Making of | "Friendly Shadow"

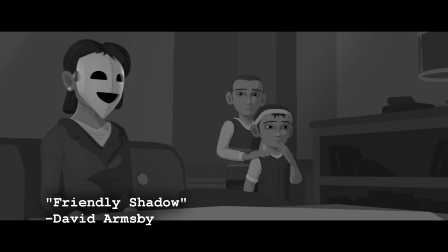[7:57]
There's a father, a mother, 2 sons, 1 daughter, a friendly shadow, some handymen,
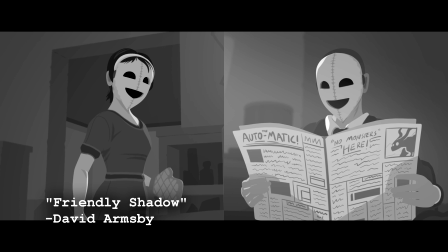[8:03]
1 adult freak, 1 baby freak, miscellaneous citizens, a Robinson family cameo, and finally a hive,
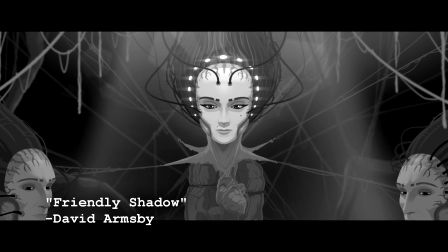[8:11]
and a hive. That's a whole bunch of dudes.
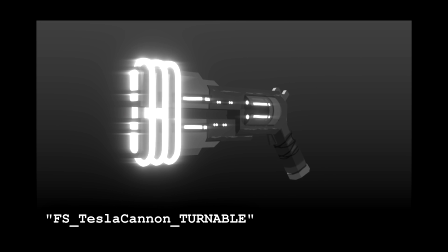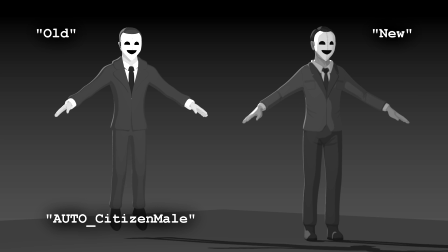[8:21]
The father and the handyman are just total reuses from previous films, so no extra work there.
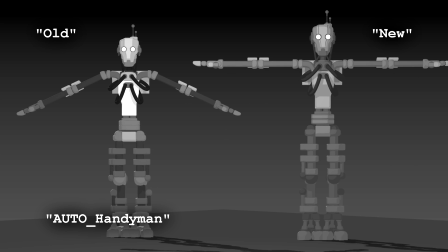[8:27]
But there were still 3 children, a mother, a shadow, a freak, a baby freak, and about 7 different pieces of Hive to design and create.
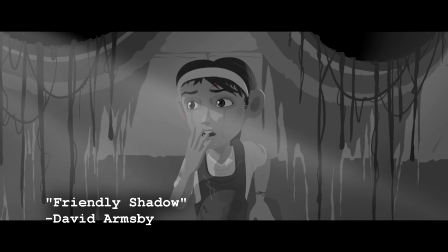[8:33]
And on top of that, I had to create at least 2 different versions of most of these characters because some lose arms,
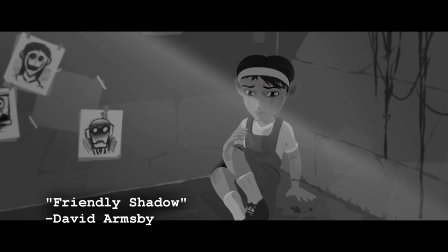[8:40]
some get all filthy, and one particular character loses its noggin.
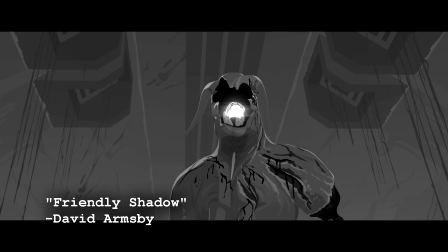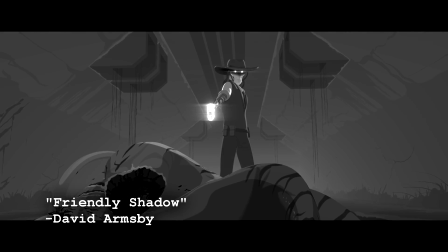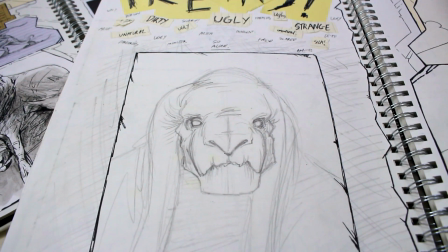[8:54]
The freaks are a very interesting part of Autodale's mythos.
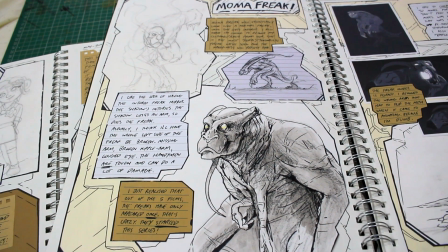[8:57]
They are an essential part, but it's odd because they've only really appeared in 2 of the 6 Autodale films, including this one.
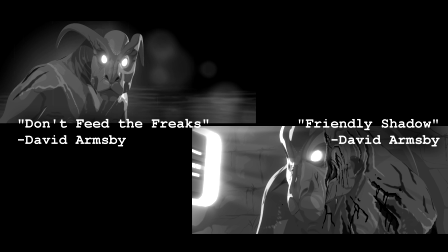[9:06]
Before this film came out, they'd only appeared once,
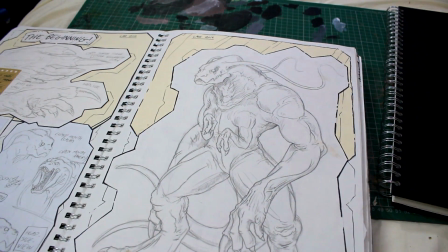[9:09]
and yet their design and their personality, their purpose, was the origin of the whole series.
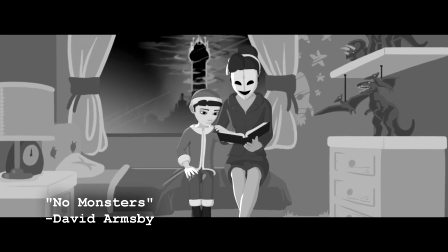[9:15]
There have been references to them, of course, through almost all of the films.
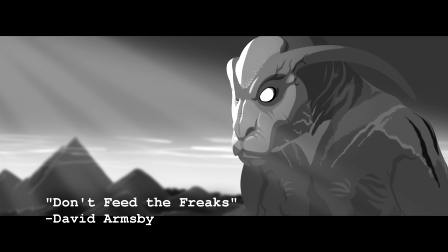[9:20]
Even before they appeared, they were alluded to, but it's only in Don't Feed the Freaks and this film where they actually make physical appearances.
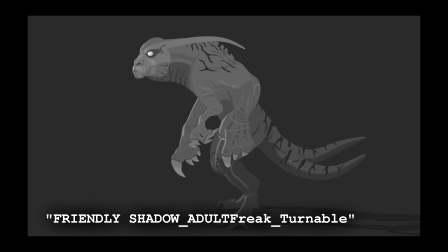[9:31]
The freaks in this film have been totally and completely remade since Don't Feed the Freaks.
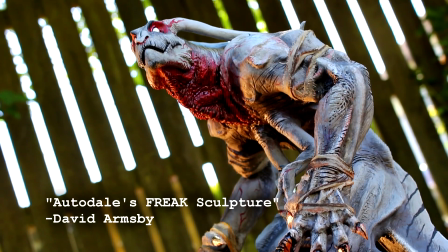[9:38]
I took the initial 3D model and looked at my old clay sculpture and I recreated the freak from scratch.
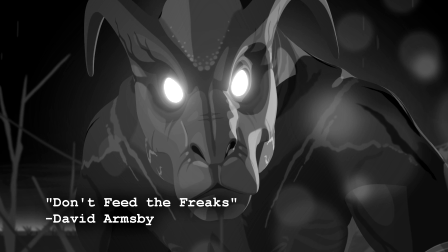[9:45]
The old model and especially the rig was way too outdated to continue to use.
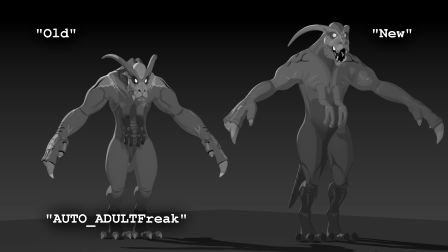[9:52]
This new and improved freak can do a whole lot more and will likely appear in a whole lot more films down the line.
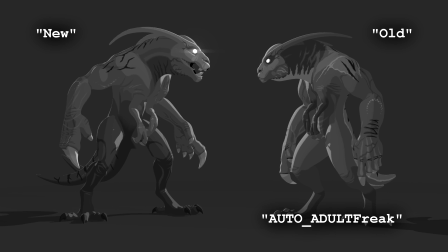[9:59]
It's subtle, but I think it looks way more refined, with a body that looks far more correctly proportioned as a being,
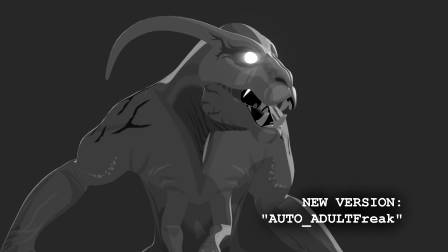[10:06]
while still staying true to that original model. The biggest change between the two models is the mouth.
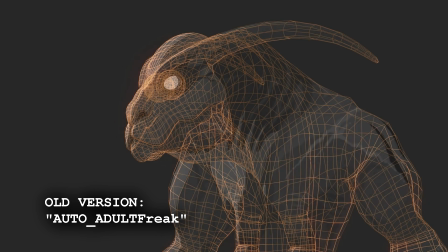[10:13]
The original freak model actually doesn't have a mouth.
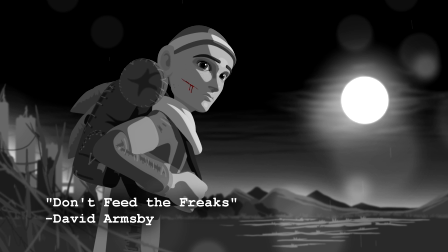[10:16]
It was sculpted shut because the freaks never needed to open their jaws in Don't Feed the Freaks, they were all relatively docile.
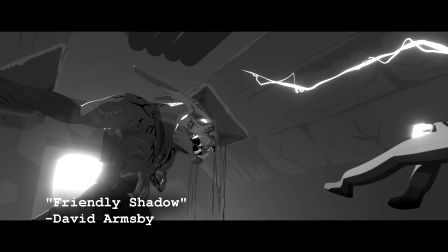[10:22]
In this film though, you get to see a far more aggressive side to the freaks.
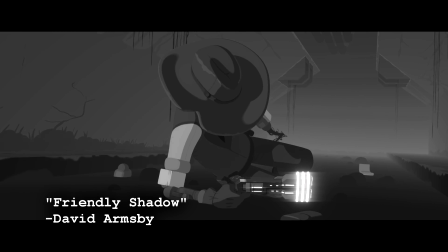[10:26]
They needed to bark and squawk and roar.
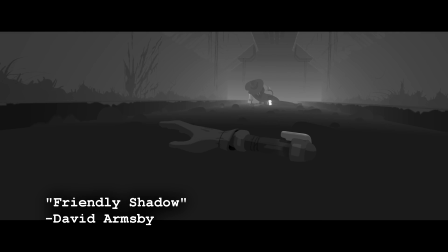[10:32]
I was somewhat worried, actually, about portraying the freaks in this way.
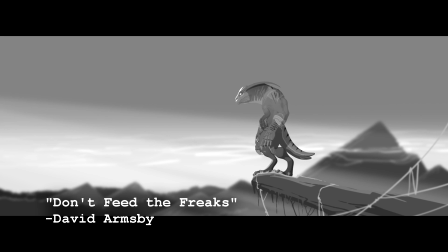[10:36]
I feel a lot of the appeal of the freaks was their unsettlingly docile and passive nature.
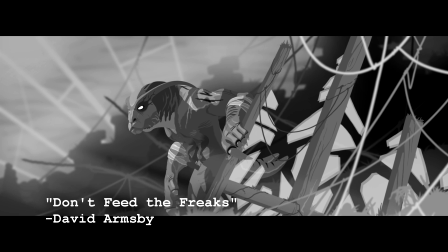[10:43]
They were blank, and you never really knew what they were thinking, which was part of the point.
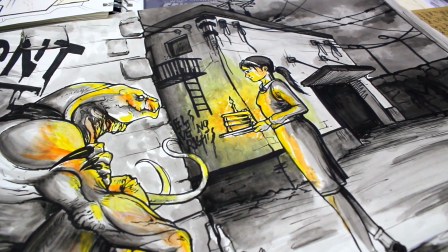[10:48]
It was the point of the original drawing that they originated from, and it was part of the point of Don't Feed the Freaks itself.
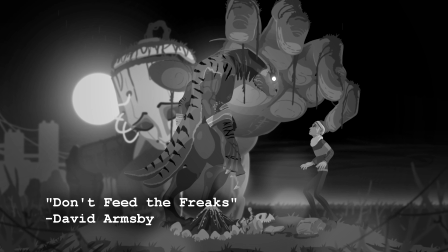[10:55]
But even in that film, the narrator says that they are utterly unpredictable.
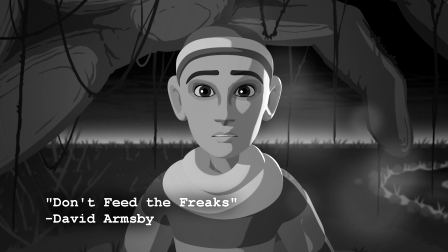[11:00]
Some are aggressive, some are dangerous, some are friendly, and some are passive.
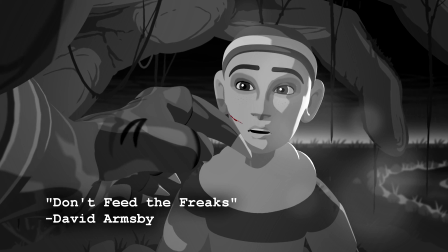[11:04]
So it's definitely not totally out of character for one of them to do a bit of this.
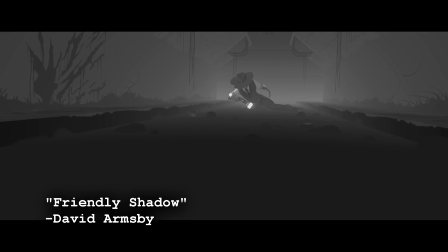[11:12]
I do think though that knowing what these things are thinking, I'm scared, I'm angry, I'm dead,
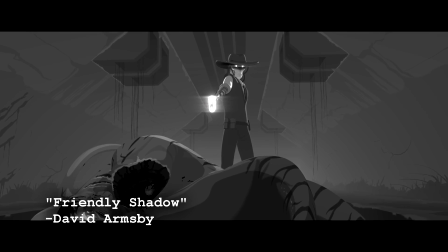[11:20]
does ruin one of the freaks' major design philosophies in theory, which is the blankness and the unknowingness and the staring,
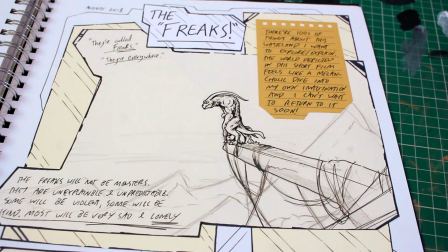[11:28]
but I did try to counteract that a little with this scene.
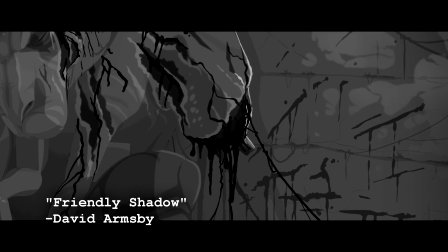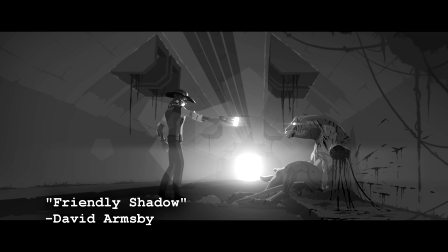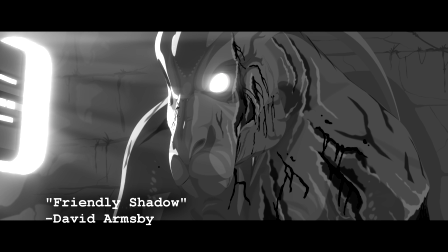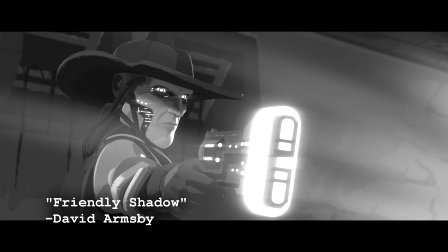[11:51]
A lovely wee blank-faced stare-off. What's it thinking?
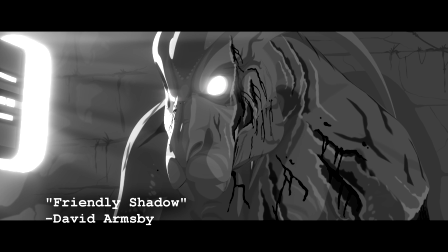[11:56]
Is it aggressive? Is it sad? I animated it and I have no clue. The freaks we all know and love, everybody.